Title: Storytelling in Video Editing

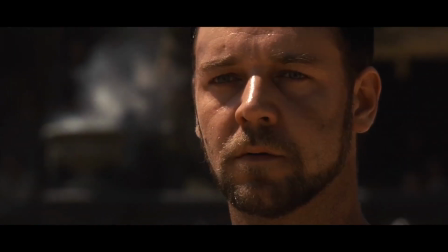(4:13)
This symbolizes the hope or serenity in the scene.
Maximus, Quintus, free my men.
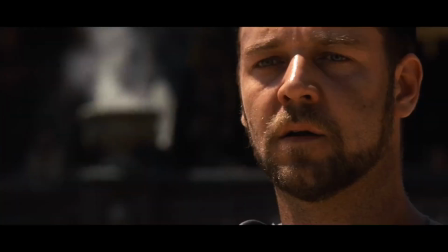(4:24) Senator Gracchus is to be reinstated. There was a dream that was Rome.
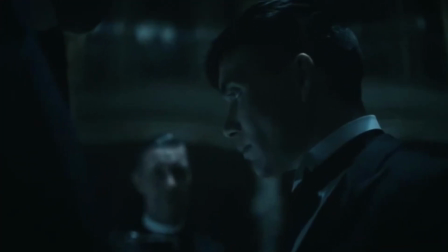(4:30)
On the other hand, low kill lights show the shadows in the scene, which conveys the darkness or evoke misery and make the whole scene more dramatic.
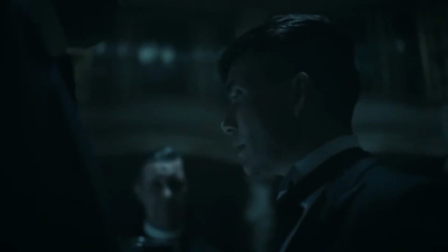(4:39) And there is another place below hell. I will remember everything.
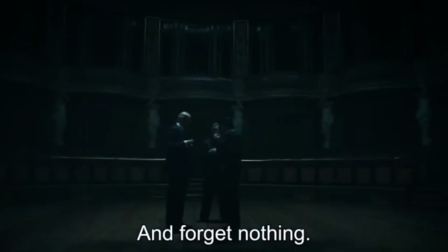(4:46) I forget nothing.
And the next we have is use of sound.
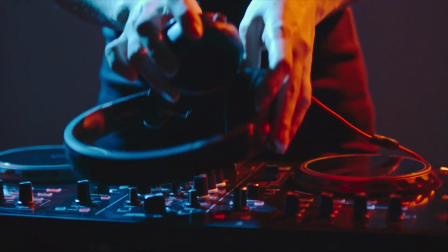(4:56)
Like we all know, sound adds the ending touch to the overall video. It binds together everything and creates a sense of completion. The way editor use sound also conveys a certain mood, feeling, or expression.
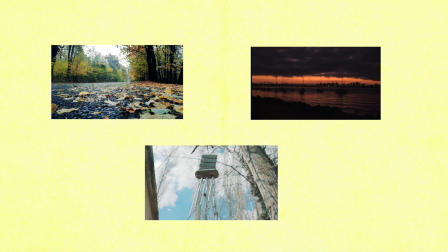(5:10)
You can either design your own sounds or take help from an outside source. One of the best and free source is YouTube Library.
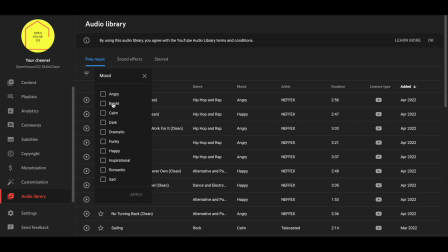(5:16)
The best way to learn about sound is to experiment with different sound effects, and each time you observe how you feel about it.
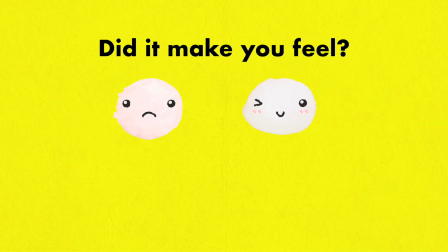(5:23)
Did it make you feel sad, excited, surprised, or joyful? And so if you're someone who is just starting out in this field, you might start thinking from a storytelling perspective as well.